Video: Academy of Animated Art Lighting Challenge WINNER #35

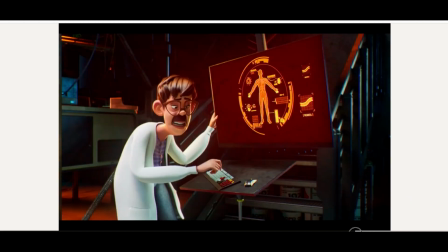8:02 One thing I was looking for, and it's probably there subtly,
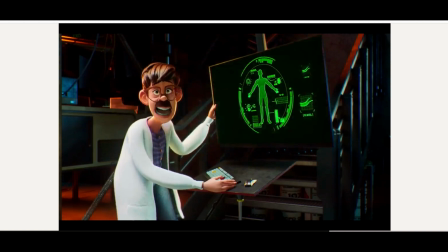8:07 but it is a nice opportunity, I think maybe because I was looking at the other one, like to get a little bit of green or something like more of the cast on him.
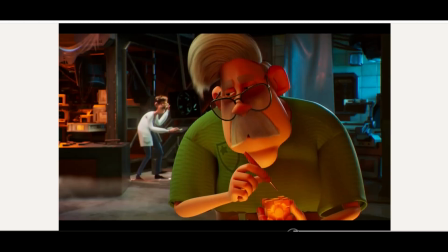8:17 I think that would add a nice kind of interaction. Um, Yeah, but overall, I think it's great.
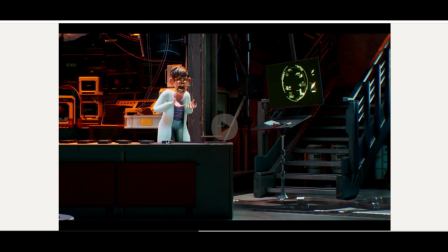8:26 Yeah, I'd bring down this lab coat is very glowy, so I'd work on that as well,
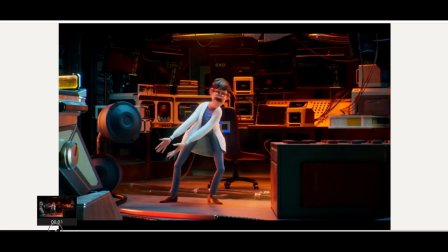8:31 just throughout, get a little bit more shaping on that. But overall, really good job.
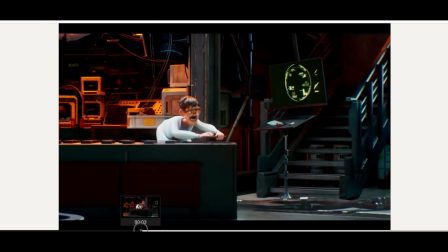8:38 I love it. And like as everyone that's done this scene knows, lighting an animated scene versus a still is a lot more complicated, right?
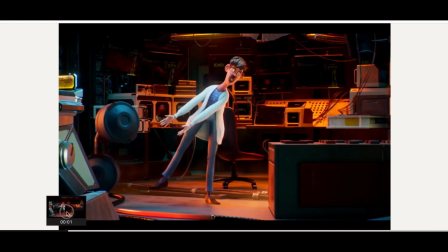8:48 You have many different areas to light, also with the characters moving.
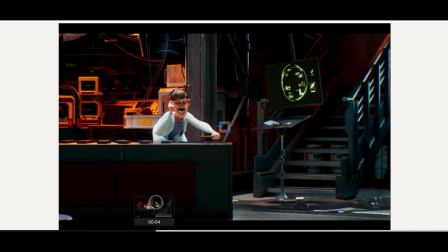8:52 That's really tricky to achieve well-balanced lighting as a character moves.
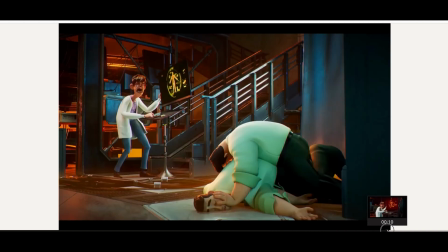8:57 And then you have multiple characters here. And we didn't even talk about these characters at the end that plop down. And I think, I like them, but one thing I'll say is I think they are getting a little bit too blown out.
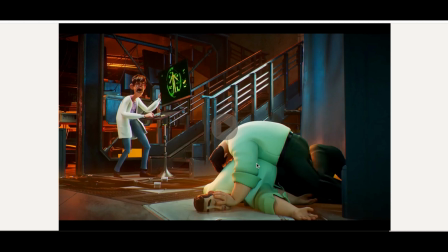9:14 Also, similar issues with like the white coat here. I think we can get a little bit more shaping and darkening, especially like here. And maybe like the light is hitting them up here, but we get a little bit of darker there. So there's a little opportunity for more shaping there. But overall, amazing. I love it.
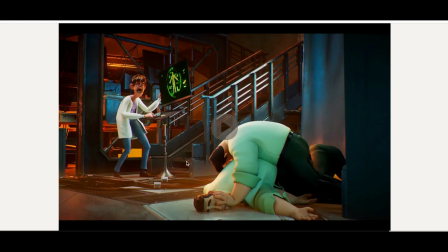9:31 I love the detail and the customization of the scene. Really great job. Okay, let's move on to the next one.
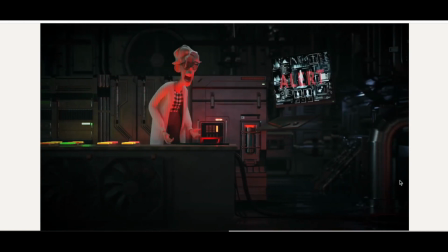9:42 Okay, so again, liking it. Further customization here too.
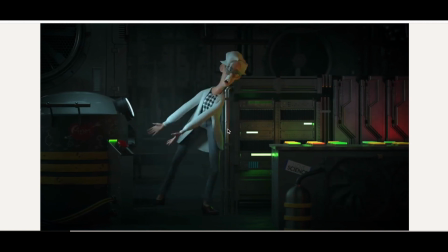9:51 I like the mood. It's like very dark, kind of like a evil lab going on.
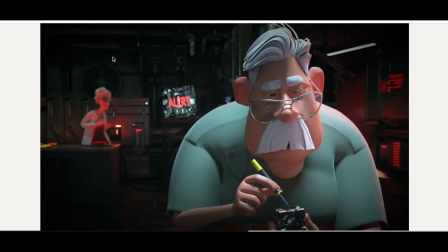9:56 Really good playback here with the depth.
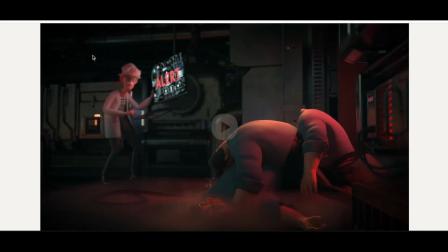9:59 Like where it goes, it's like we see it back there with the lighting, it's darker, yet I still see some detail.
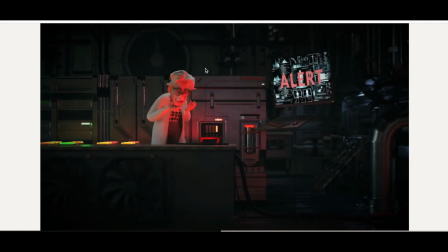10:07 And that's where I think the trick is for lighting dark areas too, is like you don't want it to go all the way black, right?
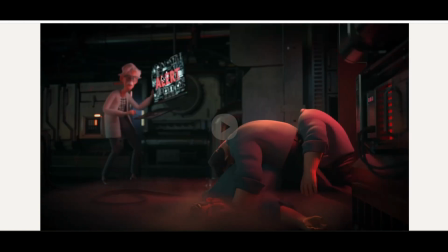10:16 But you don't want it to be all the way lit. And how can you find shaping in that dark area?
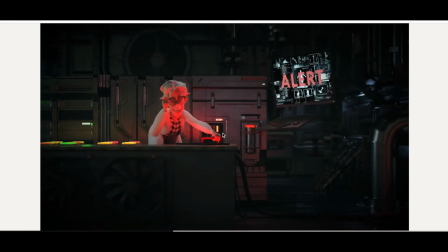10:20 I find a good trick is like using specular lights too to kind of get that kind of shaping in darks.
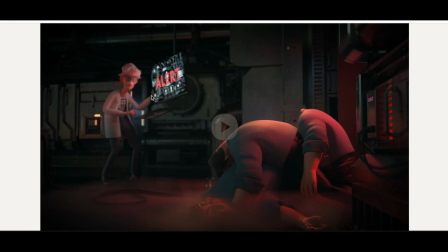10:28 But overall, you did a really good job there. I'm liking the interaction also with the red light here. I think we did talk about this. It's like overemphasized, but I think it works, right?
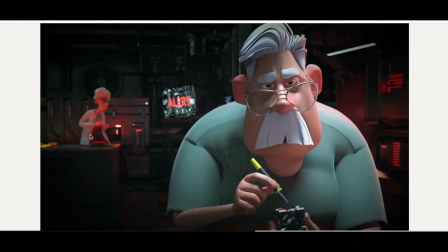10:43 So that's really good there. All the interaction here I'm liking, and then here as well.
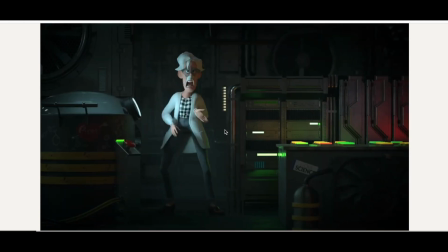10:50 I do think we can still kind of dim it down a little bit if I were to give some feedback on this,
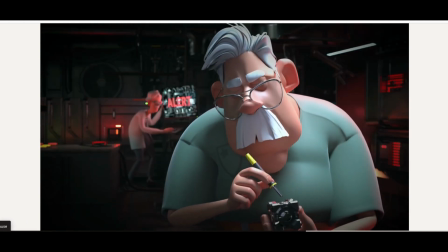10:56 like right, put that pause button, where is it? Like right here, right?
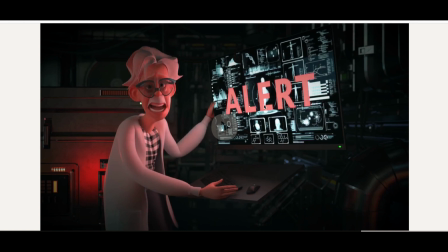11:02 Like that's a little, the alert is there, but we should only be feeling it here, I think, on this side. This should not get so blurry. It might be like the subsurface that's a little bit too much, but this is getting a little bit glowy here. So I would pull that down a bit.
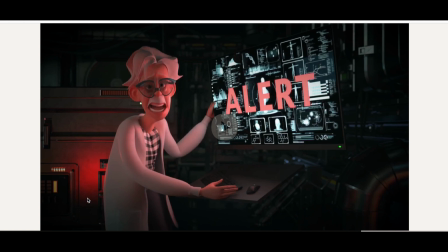11:21 Um, and and yeah, like I feel like if we want it to be affecting all this back here, I think maybe in a post we need to make the alert even like brighter to sell it a little bit more, to be honest.
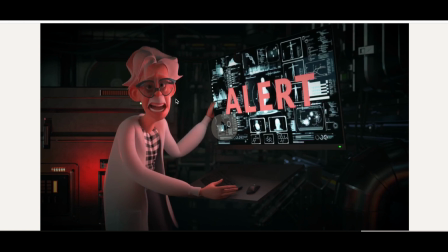11:37 So like if I like the spec that's going on here, but it's a little bit, I'm looking at like, do I believe that this is coming all the way there?
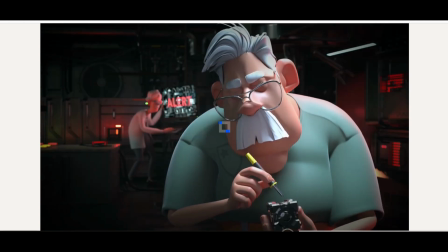11:46 Maybe this is another light that I'm missing actually. Let me just check that. Yeah, it could be actually, oh yeah, it's coming from here.
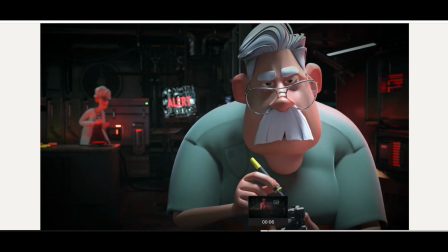11:55 Okay, so it's this light. So that's why I was wanting to check it. So might be a mute issue for that.
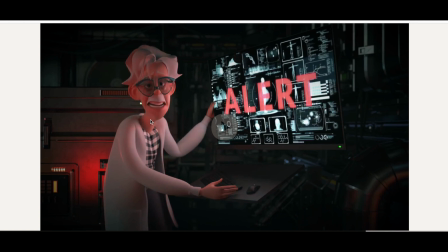12:01 But I do think let's look into that because this I think could really use a little bit better shaping here on the face.
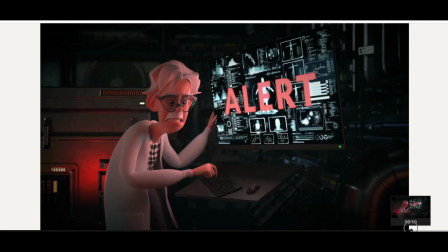12:08 But overall, really good.
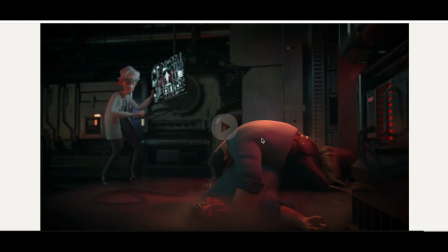12:11 I think what's really working well here, like in the other one we just saw, this is super nice shaping, especially with the like the red hints here, but you see how it can recede. And the smoke also, you did a great job there. It's really integrating well.
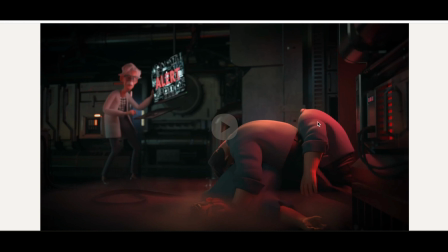12:28 Yeah, and there's nice movement. But that guy doesn't have a head. Is that true?
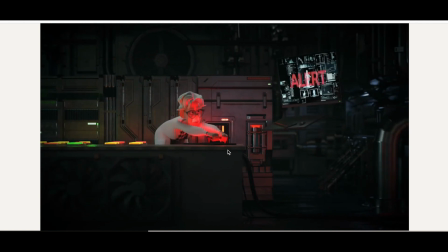12:33 Anyway, okay, amazing job. Let's go on.
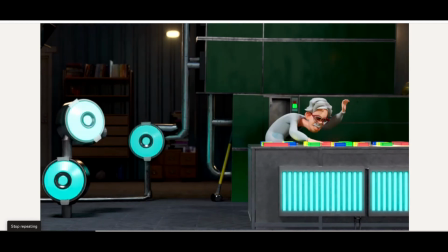12:39 Oh, you're right. It doesn't have a head. Okay, so this one again, I love the variation with everyone saying, and then I see,
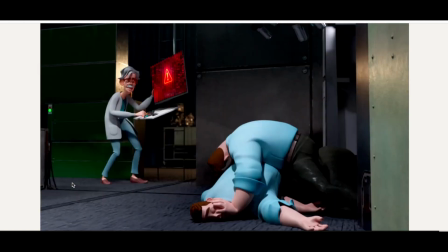12:48 okay, this is a great thing to do, especially when you're dealing with animations and you can't necessarily render all the frames.
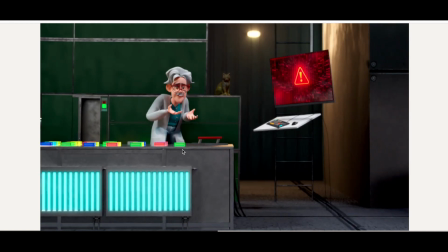12:54 And this is something we often do a lot when we're just working on a shot.
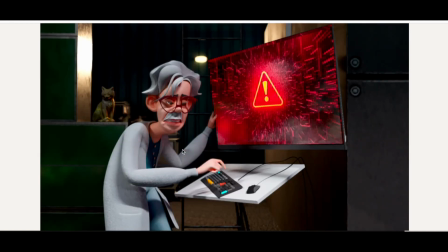12:59 We don't need to render all the frames for just reviews.
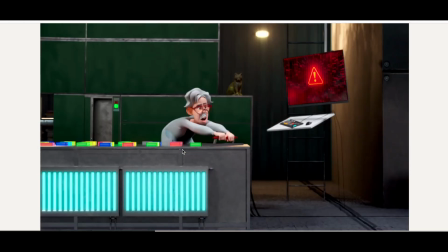13:02 Often we render this in twos, threes, sometimes fives if it's a really long sequence, just to get the idea of it.
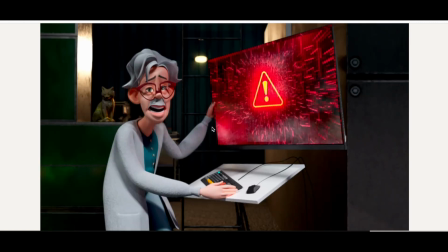13:08 And this is exactly what's happening here, I suspect, and it's perfect.
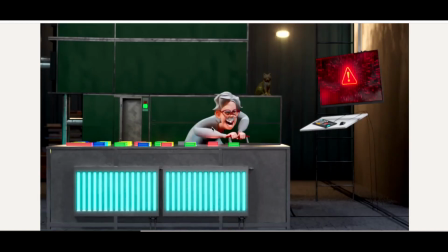13:12 We get the idea of what the lighting looks like, and then the idea is once you finalize it and you're good with it,
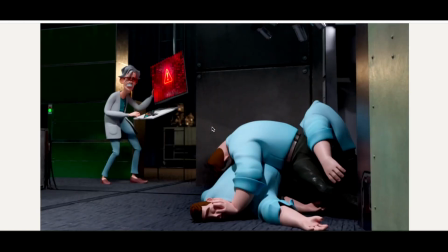13:19 then you invest the time in rendering every frame. So great job in just like managing it here.
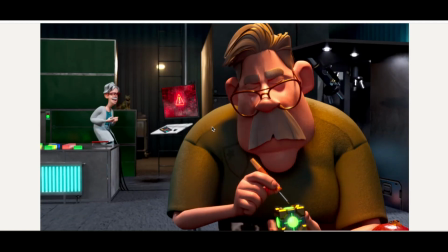13:26 I think overall I'm liking the variation and the different things that are going on.
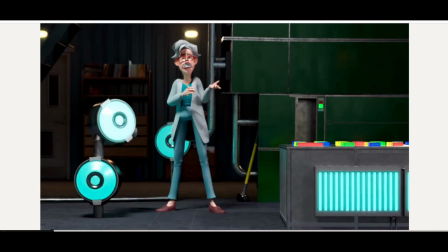13:32 I think, let's see, if we were to stop it, let's stop it here.
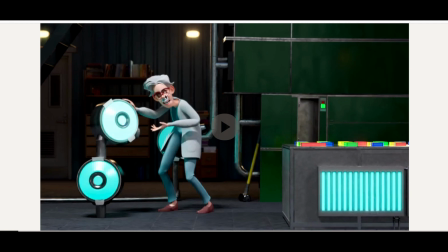13:36 This is, there's something we need to work a little bit on the character lighting here.
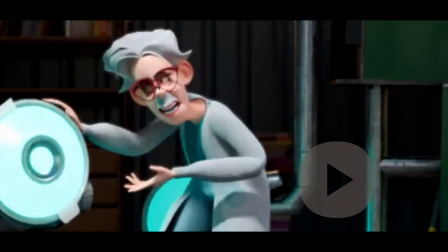13:43 Because if we look, like even if I zoom in here, one, I think there's something going on with the lenses. So you might want to check the refraction and um,
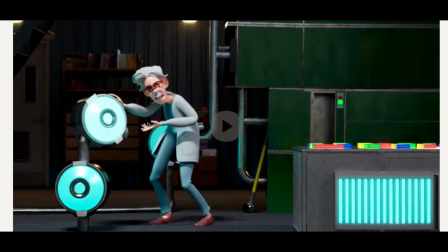13:52 the number of rays you have going on there.
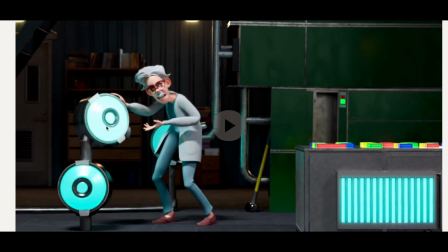13:55 But then also like just the shaping of him, while there's like a bright light coming here, I'm not feeling it. I see a little bit of cool, but then there's a super bright light hitting from here.
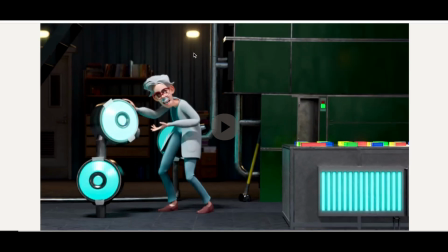14:06 And I suspect it's coming the direction from here, but this one feels like it's behind him. So I wouldn't necessarily expect it to be so strong here. So I think I would lean more into the direction like this is the light coming here, and then this would fall a little bit further.
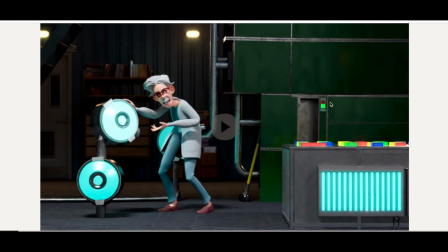14:24 I think there is room too to just bring down the lighting overall and let the little lights that come on and off throughout the scene to kind of create that story of the light,
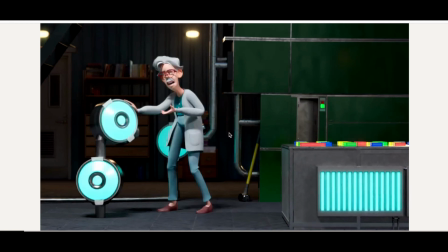14:37 like so it's like going seamlessly across. So that's one thing I'll say.
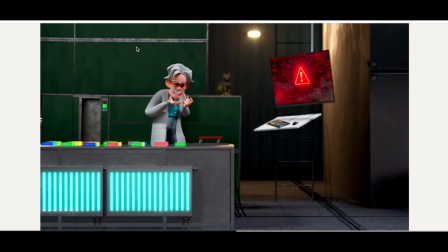14:43 Also, like the green, you see how the green back here is like very evenly lit throughout.
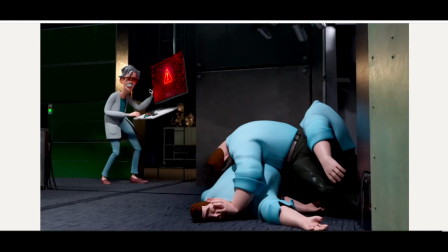14:47 We want to get some depth there, and it's interesting because in this cut, all of a sudden it's darker, right?
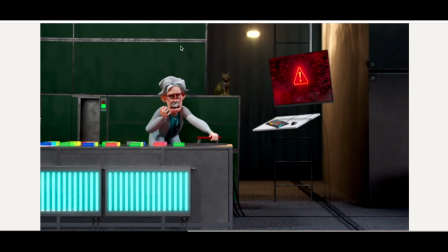14:52 So there is like a ramp from dark.
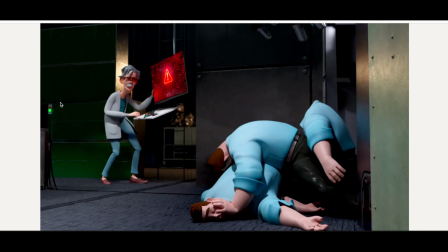14:56 So like let's say when it cuts there, but look, now we're getting it, but I would argue we're actually going too dark back there when it hits that.
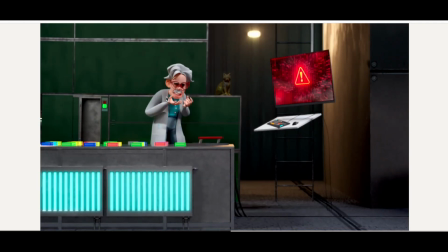15:04 So I would even it out, get that kind of
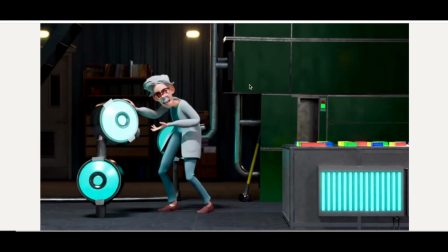15:09 values in the green back here when we go across it,
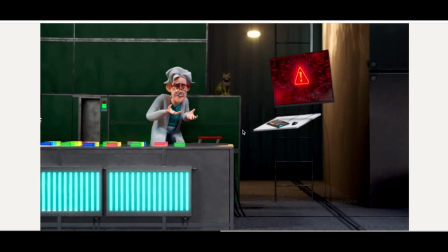15:13 and then balance it a bit when we get close up so it doesn't go too extreme dark.
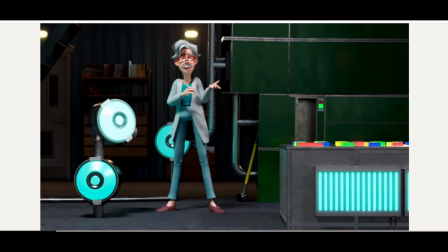15:18 And then the one thing, like, okay, so the interaction with this light here, we'll just go here, let's do a pause.
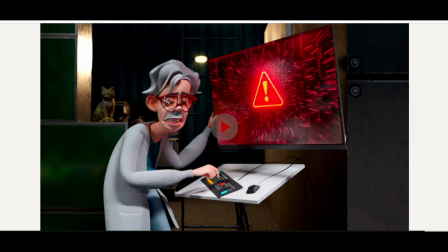15:27 Yeah, same here. I think like, I can see a little bit of interaction with the light, but here this side would not be as red, I'm assuming. And I'm also not feeling the redness. Like I'm seeing the warmth here, but I'm not feeling it on his coat. Or like even I would expect to see a little bit on this desk here.
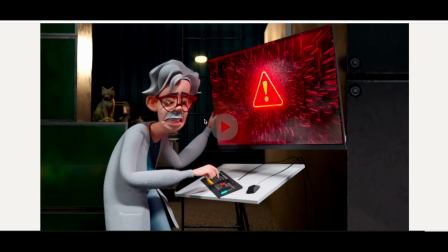15:46 So I would work on that integration a bit. Watch out for hot spots like back here. It's getting super bright and hot.
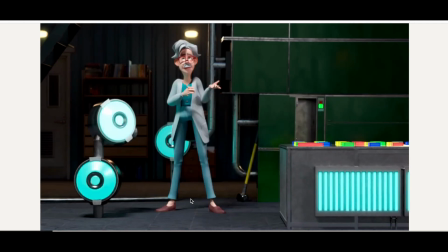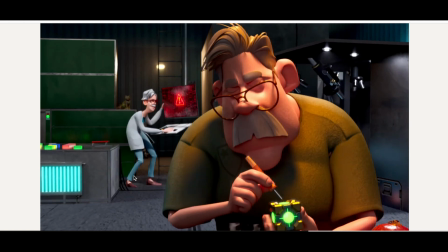16:01 Yeah. And then overall, let's look at this guy.
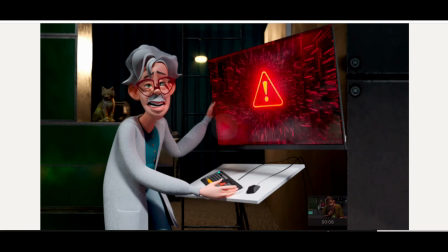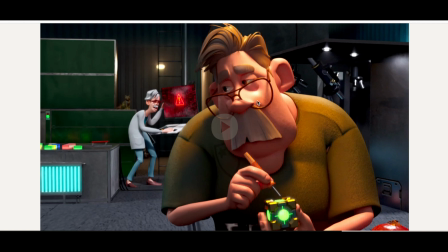16:12 Okay, yeah, so this guy's getting very bright here too in these hot spots.